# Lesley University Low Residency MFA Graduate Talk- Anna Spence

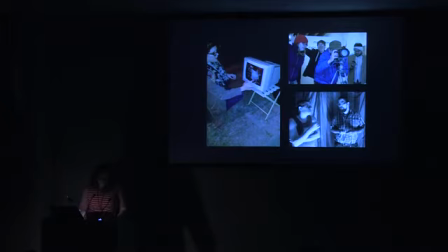495s
Through making Anna Land and GRB, it became evident that the gap between the inspiration that powered me through production and the end result on screen was too large for my liking, and I found the process of filmmaking quite limiting.
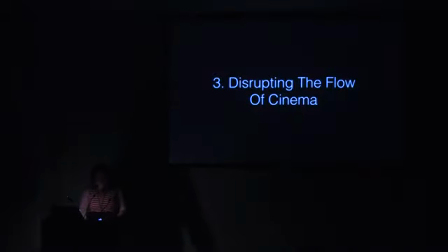513s
throughout this process I learned a great deal about the history of cinema and film theory but I became frustrated as they consistently failed to acknowledge the type of filmmaking that Craig said was possible this prompted me to research the history of video art the spirit of which is embodied by this quote from
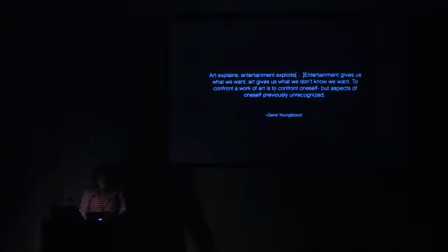532s
author and filmmaker Jean Youngblood art explains entertainment exploits. Entertainment gives us what we want. Art gives us what we don't know we want.
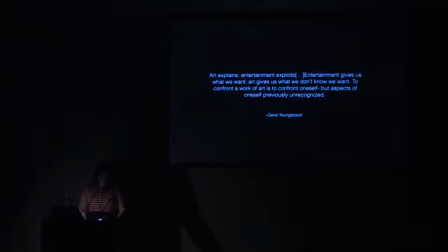547s
To confront a work of art is to confront oneself, but aspects of oneself previously unrecognized. In catering to an audience's whim, the moving image's promise remains inside the confines of entertainment, but outside the flow of the cinema of consumption,
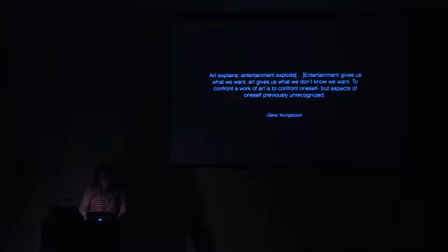565s
the moving image can generate ideas or even promote discourse. I have a particular interest in a genre of filmmaking known as structuralist film, which boils the practice of filmmaking down into its most vital elements by centering its focus on the materials or the apparati used in the process of filmmaking.
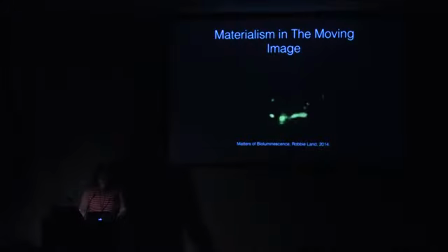591s
This is a clip from a film called Matters of Bioluminescence by Robbie Land, in which he turns fireflies into filmmakers by catching them in jars that contain unexposed celluloid. The dominant flow of cinema persuades the viewer to see a work like this through a success-failure binary.
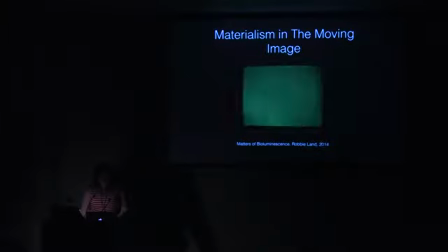609s
Exposing the materiality of cinema directly confronts the established cinematic flow because cinema presents itself as immaterial so convincingly. But outside this success-failure binary, innovation is possible.
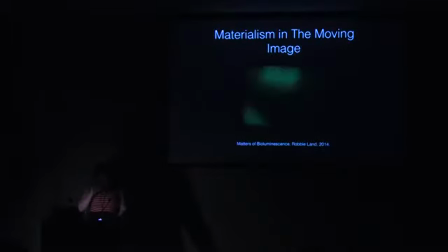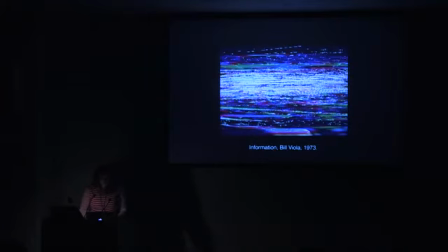630s
this brings me to bill viola's 1973 piece entitled information which radically transformed the way i view my practice in the studio one night viola accidentally fed the output of a video recorder back into its own
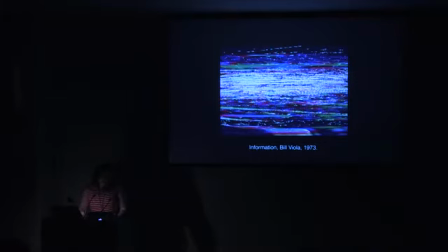646s
input when he pressed record the tape inside cannibalized itself this corrupted the video signal resulting in the random display of patterns and static that will never play the same way twice.
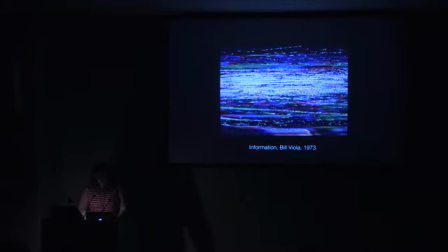661s
The signals on the tape are engaged in a constant process of transformation, making them performers. In making art out of air, Bill Viola makes the tape something more than just the copy of a performance.
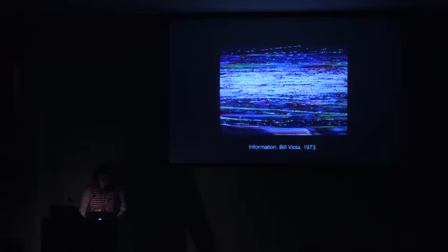675s
He makes the video the performer, proving that video as an art form exists beyond the scope of cinematic flow.
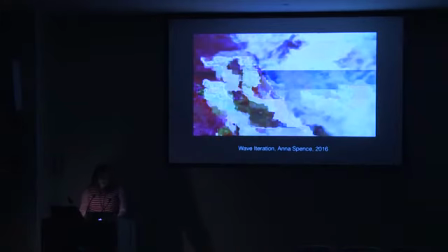685s
This idea of transformation underscores my next piece, wave iteration, a single channel video which compiles the various stages of a video file's corruption.